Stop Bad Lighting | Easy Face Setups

let's talk just a little bit about basic photo-video lighting. She's going to help.
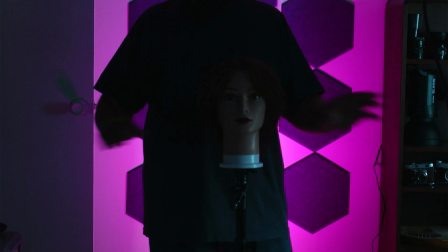[0:06]
Here we are with our model, our lovely, lovely model, with no light, just a little bit of light from the window in here.
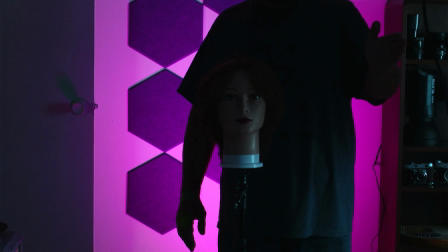[0:14]
We're going to add one light right here, this side. It's actually, you can almost see it in frame.
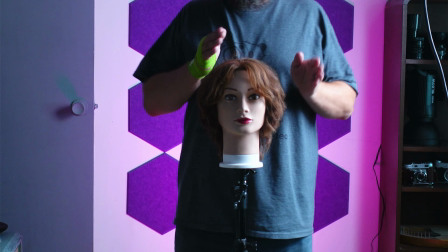[0:22]
There we go. One light setup. We're split light. We're lighting half the face is in shadow.
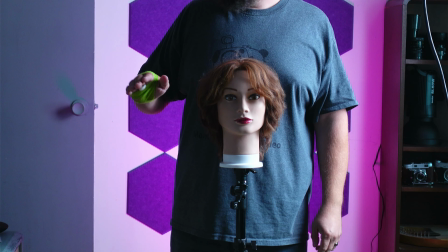[0:29]
We are getting a little bit of spill back from the wall here, but you get the idea.
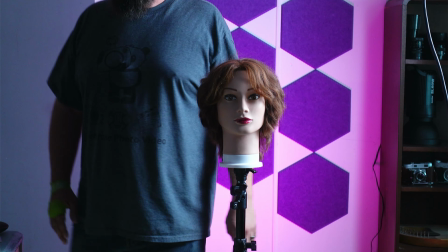[0:33]
Now, this is pretty dramatic. If we wanted to lighten it up a little bit, we could come in.
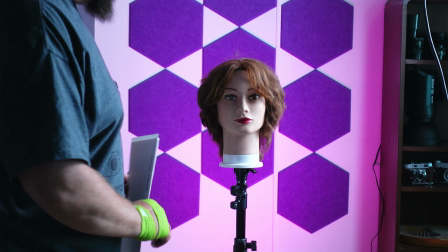[0:41]
I'm just going to use a piece of paper. Come in with a reflector. And there we go.
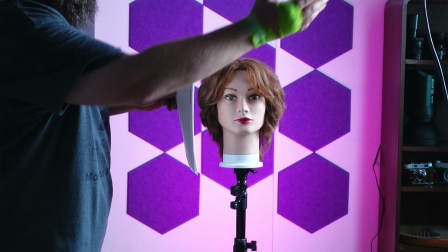[0:46]
That's a pretty good look. Very, very simple. One light, a piece of paper, or a reflector, whatever you're using.
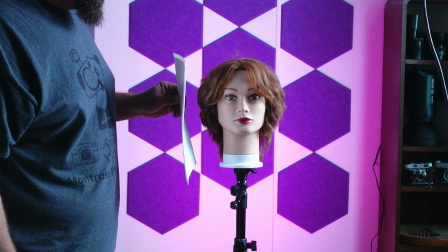[0:53]
Nice, even light on the face. Still has a little bit of shape to it. But this may not be what you want.
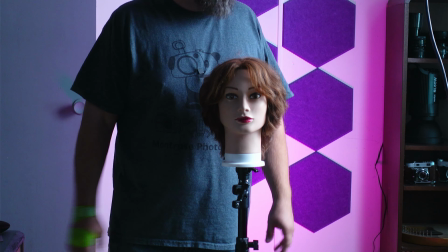[1:00]
Maybe you want something a little more classical. Let's say we have our split lighting here. Actually, I'm going to move this light just a little bit closer.
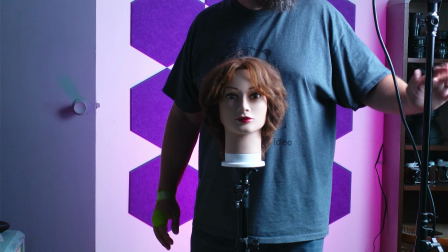[1:05]
Make it a little more obvious. The light is right here. Just an umbrella and a light source.
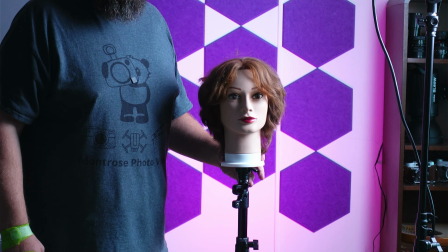[1:11]
So we have our split lighting. Now we're going to rotate our model just to right there.
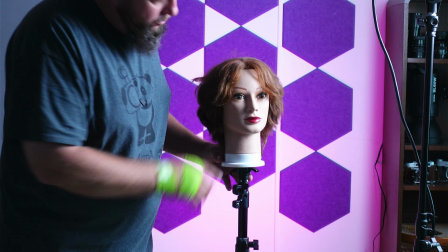[1:17]
Now you see she's getting this little triangle of light right under her eye.
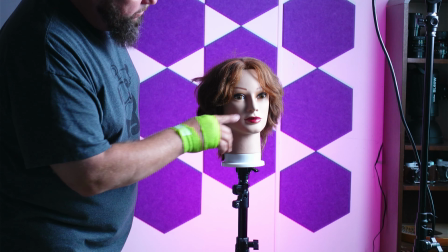[1:22]
Her eye is illuminated a little bit. Her nose is making this little triangle shadow. This is known as Rembrandt lighting.
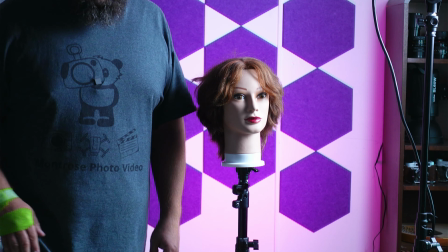[1:27]
Very, very popular. Became popular back in the days of paintings and things of, named after Rembrandt.
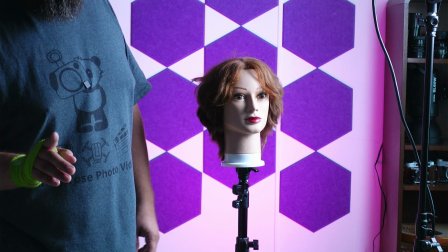[1:34]
Now, one thing you might take note of is that in Hollywood, especially,
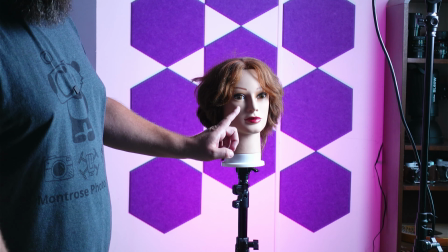[1:40]
you almost always have the shadow side being presented more prominently to the camera.
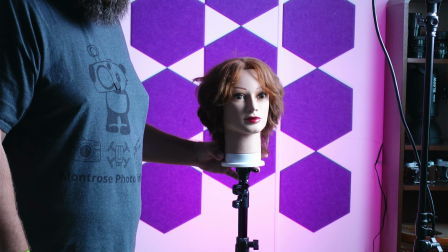[1:46]
So you will almost always have your actor or your talent with the shadowed part of their face facing towards the camera.
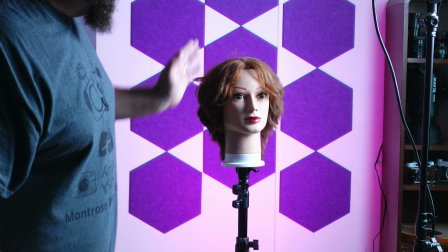[1:55]
One reason is that it can make your model look a little slimmer, and it can also add a little more definition, a little more mystery, a little more shape.
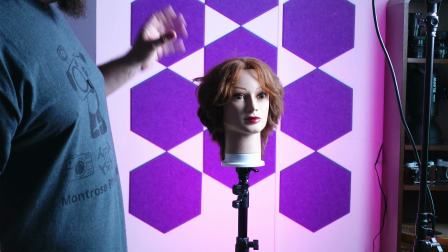[2:02]
So there's a lot of reasons people do this in Hollywood. Here we have split light.
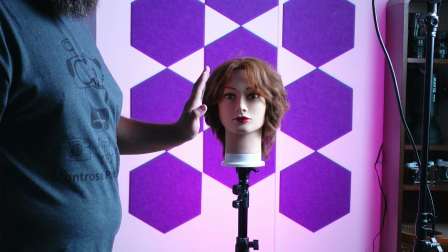[2:08]
We have split light with a reflector. We have our Rembrandt light.
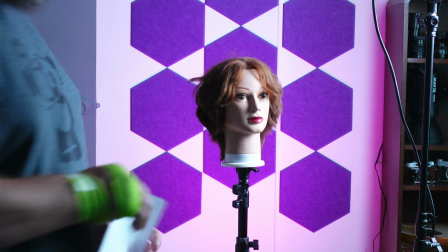[2:15]
Now, we could, of course, come in and bring in more light on this side if we wanted.
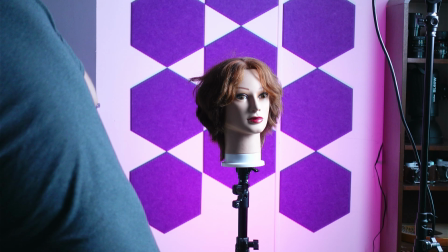[2:24]
We could bring in a hair light.
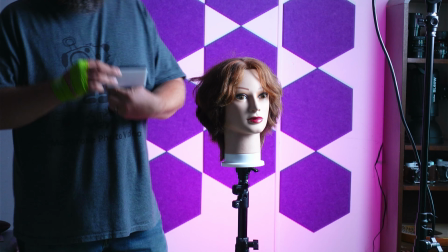[2:29]
Very common. This is just a small light set to kind of orange color.
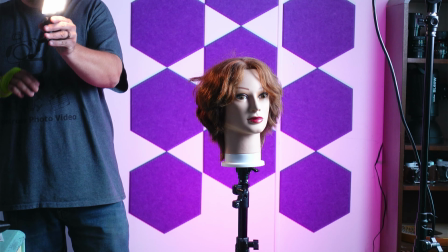[2:34]
And you just illuminate the hair, especially with the red in this.
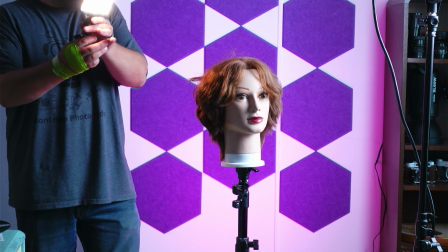[2:39]
The orange will illuminate a little bit. Just gives a little bit of separation, especially if the background and the hair are both a dark color.
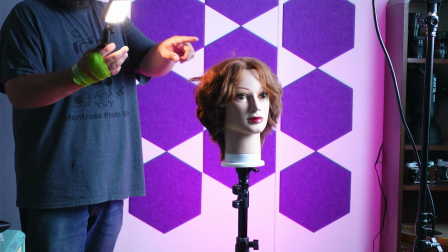[2:46]
Having a hair light gives that little halo of separation, just a little splash,
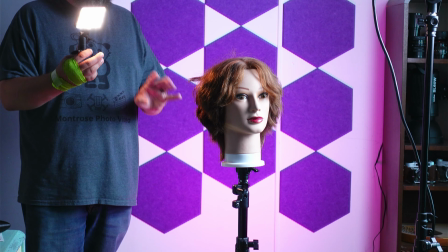[2:51]
and can make a big difference, especially in a darker scene or with a darker background.
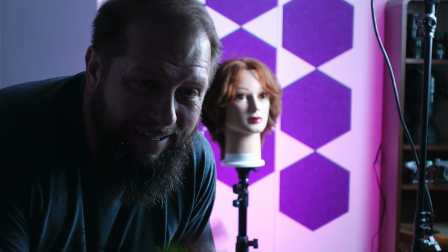[2:56]
This look, while great, is not always what people want.
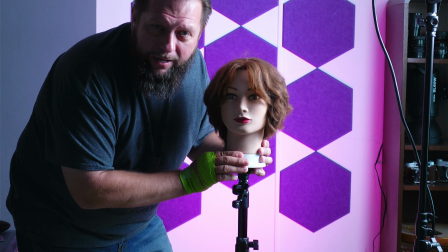[3:01]
Let me explain why. So that kind of a look, this split lighting look and this Rembrandt, often not used in commercial work as far as
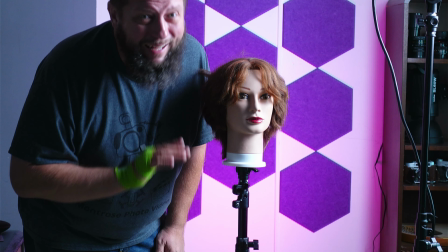[3:12]
headshots and things for your business. Not normally used for that.
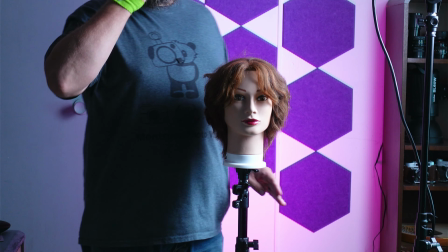[3:15]
In corporate world, because a lot of times people are a little bit vain about how they look, well, everyone is a little bit,
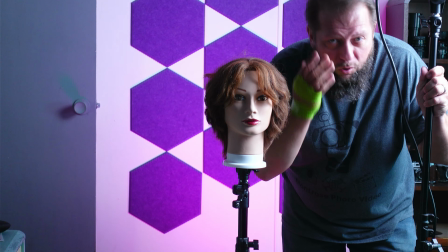[3:23]
they're going to want their wrinkles and fine lines to kind of disappear.
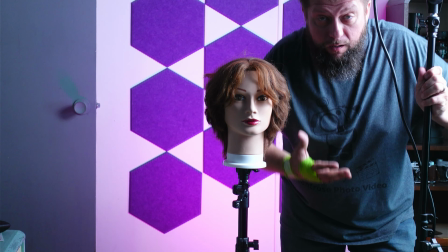[3:27]
They're going to want to look young and bright-eyed, so to speak.
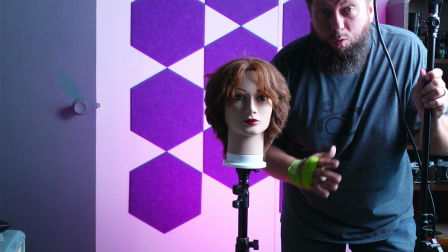[3:32]
The way to achieve that? Complete opposite of what art director, art school type stuff would teach you about lighting.
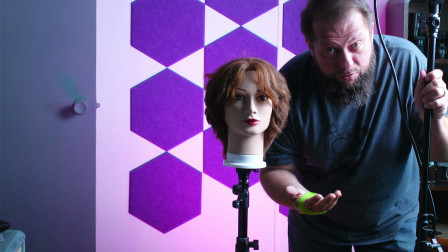[3:40]
That you need all these shadows. You need to actually kind of get rid of the shadows. The best way to do that is to move this light.
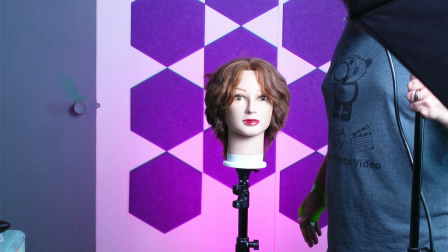[3:48]
You see I'm moving it almost in line with the camera.
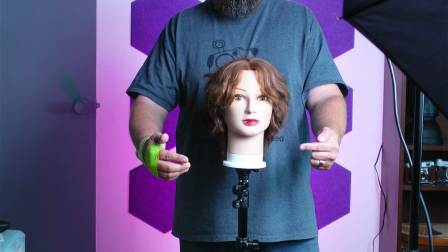[3:53]
Now, the face is fully illuminated, and this will really hide fine lines and wrinkles.